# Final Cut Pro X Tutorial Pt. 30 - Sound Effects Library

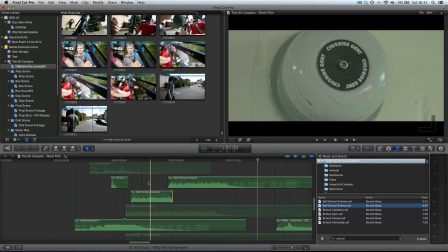And now you can't even tell that the sound effect is gone, that it's actually two different sound effects. Well, the same sound effect, but looped, as it were. So you can see that although we're given these pre-recorded sound effects, we can actually manipulate them a little bit to suit our needs.
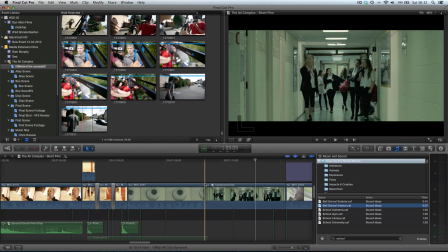And one thing we also might want to do is do some sound mixing. So you can see here we cut from the close-up of the bell
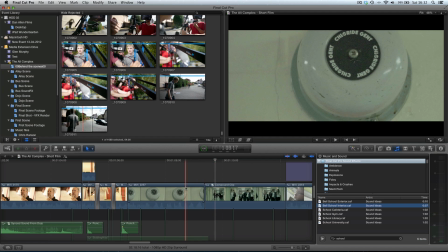to some kids in the school corridor.
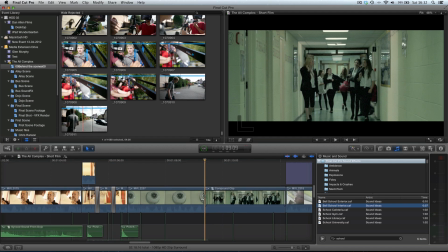Now, if we park our playhead on the cut point, and we were to split this clip with Command B,
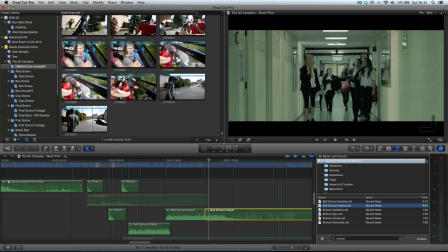and then select this clip, one thing we might want to do, which I'm going to do now,
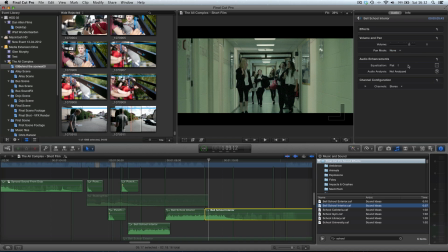is pan the sound effect. Now, what I mean by that is, if we go into pan mode, you can choose that we've got a few different options or presets. Now, if we go into ambience, that's instantly going to add a position of being behind the user.
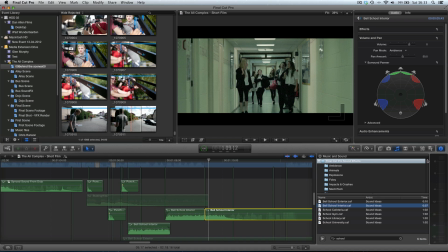Now, this is a 5.1 surround sound mix, and my project is in surround sound. If you don't know how to do that, there'll be a tutorial sometime this week covering surround sound projects. But basically, you can grab this handle and choose where you want the sound to be.
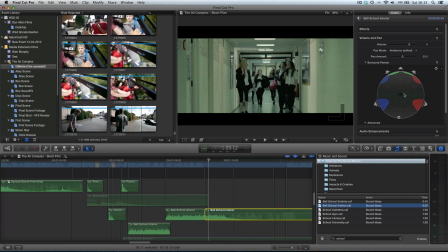Now, if you imagine this is where your audience member is sitting, then you can see these are the back two speakers, and these are the front three speakers, and it shows you how much sound is going to come out of each speaker to create that sound effect. So you can have it coming from anywhere in the room to create some kind of three-dimensional sound, and I want it to come from behind the audience.
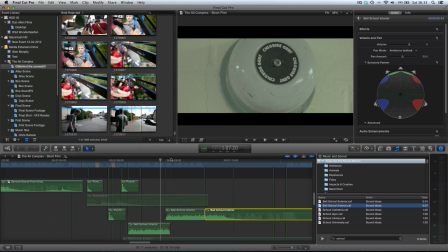Now, if we play this back, you won't be able to hear anything if you've got stereo speakers, but you might be able to hear a shift.
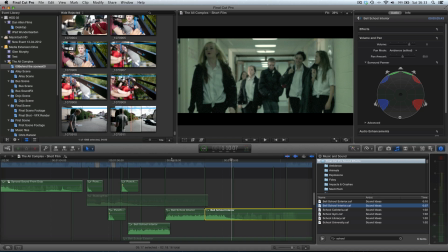Now, your speakers, like I said, you might not be able to hear anything, but on mine, I hear a shift in dynamics to my rear speakers as I have a 5.1 surround sound mix up,
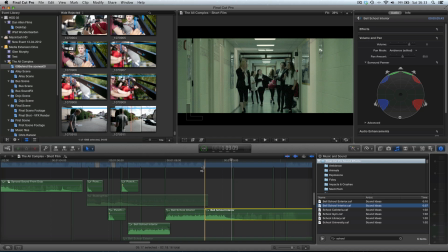although the output is to 2.1, so what I get is a slightly different sound, as it were.
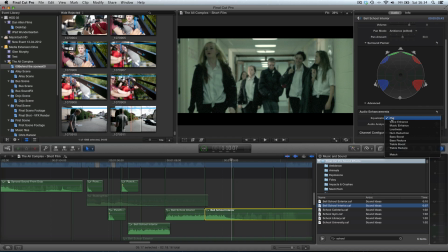And what we can also do is... if we go into the equalization and we can choose
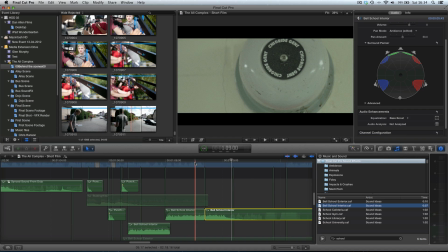one of these, we go into bass boost just to give it a more ambient feel so that maybe the high tones have been cut out a little bit.
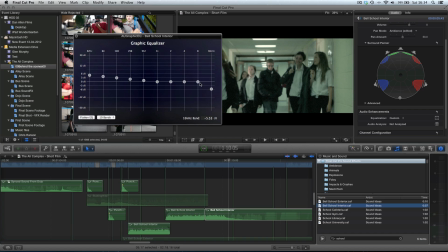And if we go into this equalizer, if we bring down these high tones a little bit, I've got a tutorial on sound equalization. A link will be in the description. Make sure you check that out.
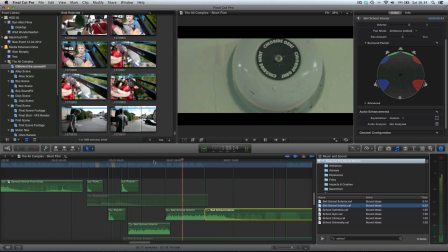I'm just going to create a transition now, though.
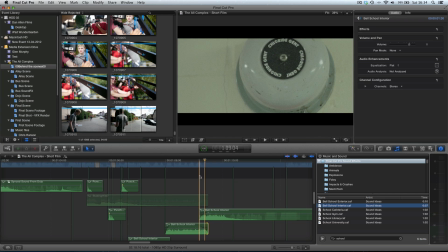That way it doesn't have quite as much of a hard edge to it as it transfers from being front to rear speakers.
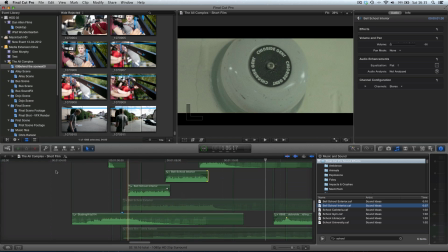There we go. Nice and soft transition. Now we play back the whole little sequence.
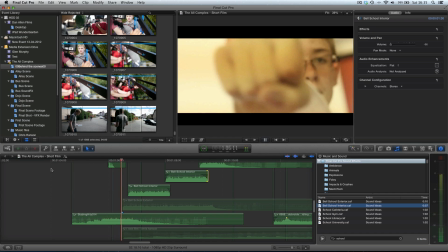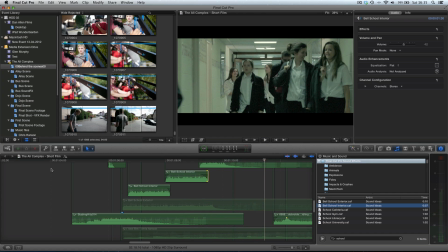And now we've created a nice sound effect, changed the dynamics of it, so we create a sense of atmosphere and 3D placement of the sound within the scene.
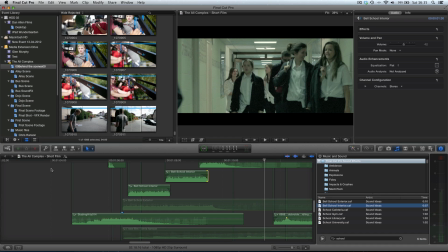And this all started from choosing a sound effect from the sound effect library.
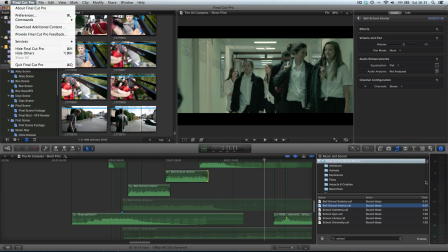Now remember where to get these sound effects. You just choose download additional content from the Final Cut Pro menu, and then here in the audio
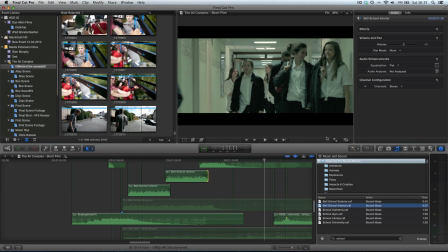library, you can find it under Final Cut Pro sound effects. Ready for your use, and this is a commercial license. Now you can't redistribute the sound effects individually, but you can use them as part of commercial projects, which is fantastic. I also just wanted to quickly apologize for any offense my previous video caused.